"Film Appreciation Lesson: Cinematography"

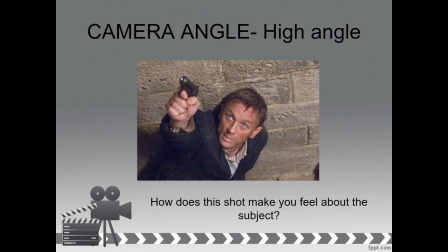You may not know exactly what's going on with the story, but you know essentially how this guy's feeling and how we should feel about him. He is weakened. He is in danger.
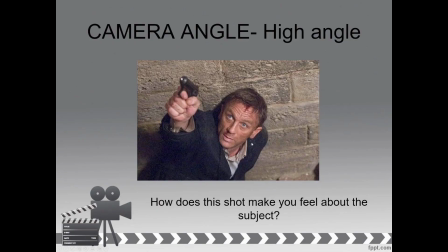Now, it could come from the high angle shot and very likely does to an extent, but all of our production elements are telling us the same thing. And that's the beauty of storytelling language in film.
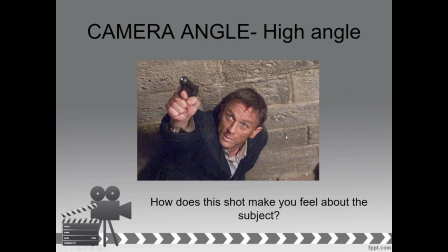So we can see high angle shot is doing something for us, but also the makeup is doing something for us. We can see this little blood splatter on his head here. He looks pretty sweaty. He has some blood on his nose and his knuckles here. Something's happening with the wardrobe as well.
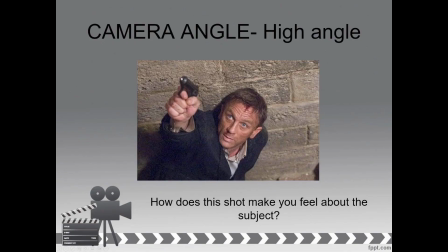He's in a suit, but like the buttons are undone. He has some dirt on his suit here as well. The performance is telling us something too. His eyes are wide open, and if you know anything about guns and weapons, you're only supposed to put your finger on the trigger when you're ready to shoot.
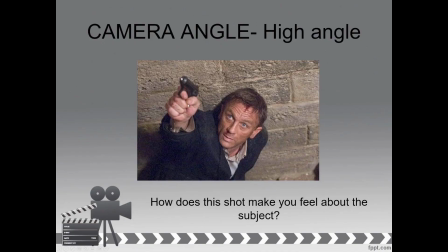So we know specifically that he is ready to fire his weapon right now. Production design, we can see that there's a big brick wall behind him, and compositionally, we don't see like a door or exit path anywhere on the sides of him, so it feels like he's cornered or back into a wall,
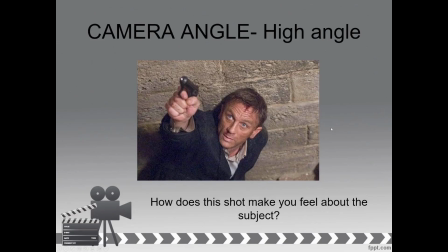and a wall that he can't climb over or break through. So just by looking at it, you know what's going on. If you didn't get it from the cinematography, you got it from the production design. If not from there, you got it from the makeup. If not from there, you got it from the performance. If not from there, you got it from the wardrobe. All of these things tell us something,
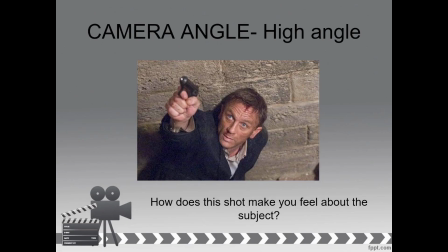and it tells us something that we're so intimately familiar with that we can understand a story in just a single image.
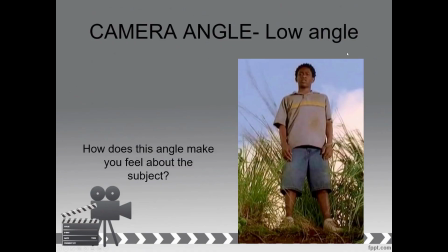Really impressive stuff. Here's a different example of a camera angle. This is a low angle. I don't know that I'd call it a worm's eye view. It does appear to be kind of like floor level, so you could make that argument. But if it was a little closer to our subject, it would be much more that super low angle worm's eye view.
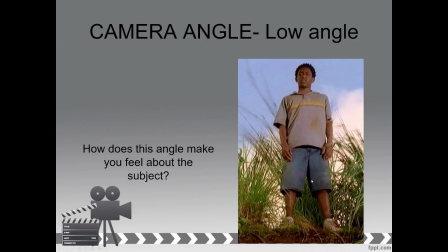Now, what this is supposed to make you feel is that a character is in a position of power, but this particular shot is trying to go against the grain here.
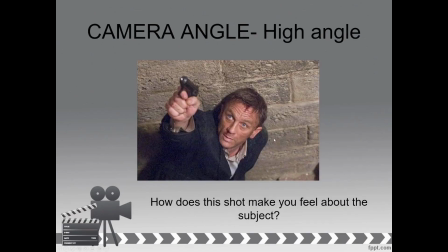So where all of these production elements for 007 harmonize, these sort of clash.
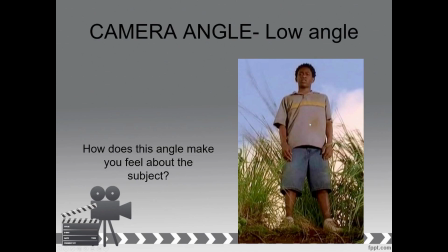So even though we're accustomed to seeing low angles making a subject appear powerful, in this case, there are other things that make him seem weakened. And that, for the most part, is the performance. The reaction that he has makes him seem less powerful in this moment.
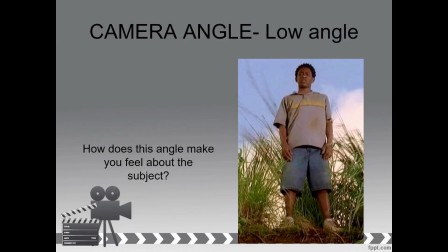So you may feel a more complicated reaction to an image like this versus the 007 image, where this one, you have no question about what you're supposed to feel. This one questions how you're supposed to feel.
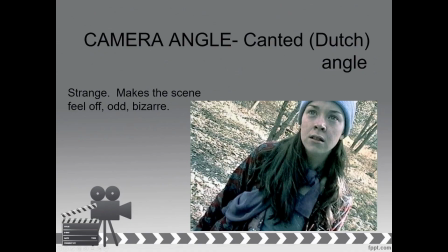Finally, I'm just going to throw one more in here because it was involved with our 007 image as well as genre pictures, since I feel like some of you may decide to choose a horror film, since so many people are interested in horror films.
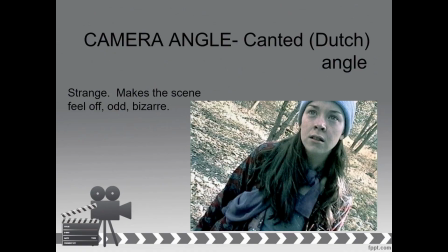The canted angle or Dutch angle just means that the shot is off kilter or off balance. We can see that it appears like it's tilted sideways. So we can see our background here tilted downward and our subject likewise tilted.
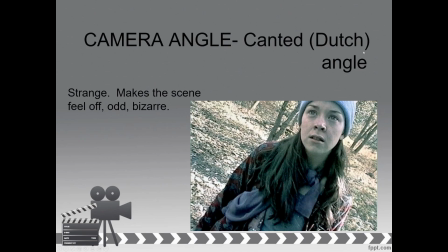Now, whether or not you use canted angle or Dutch angle sort of depends on whether or not you are a film studies person or a film production person. If you ever set foot on a set and say, let's do a canted angle on this,
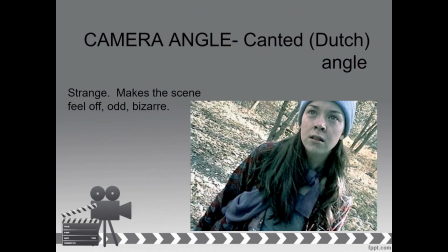chances are people will look at you a little bit funny. If you say a Dutch angle, you'll never see that weird look. Now, if you are going to pick up a film studies textbook, like if you had a textbook for this film appreciation class, very likely in that textbook they would have mentioned canted angle and not Dutch angle for it.
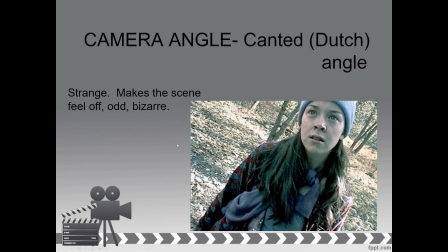Why it is separated like this, I'm not really sure.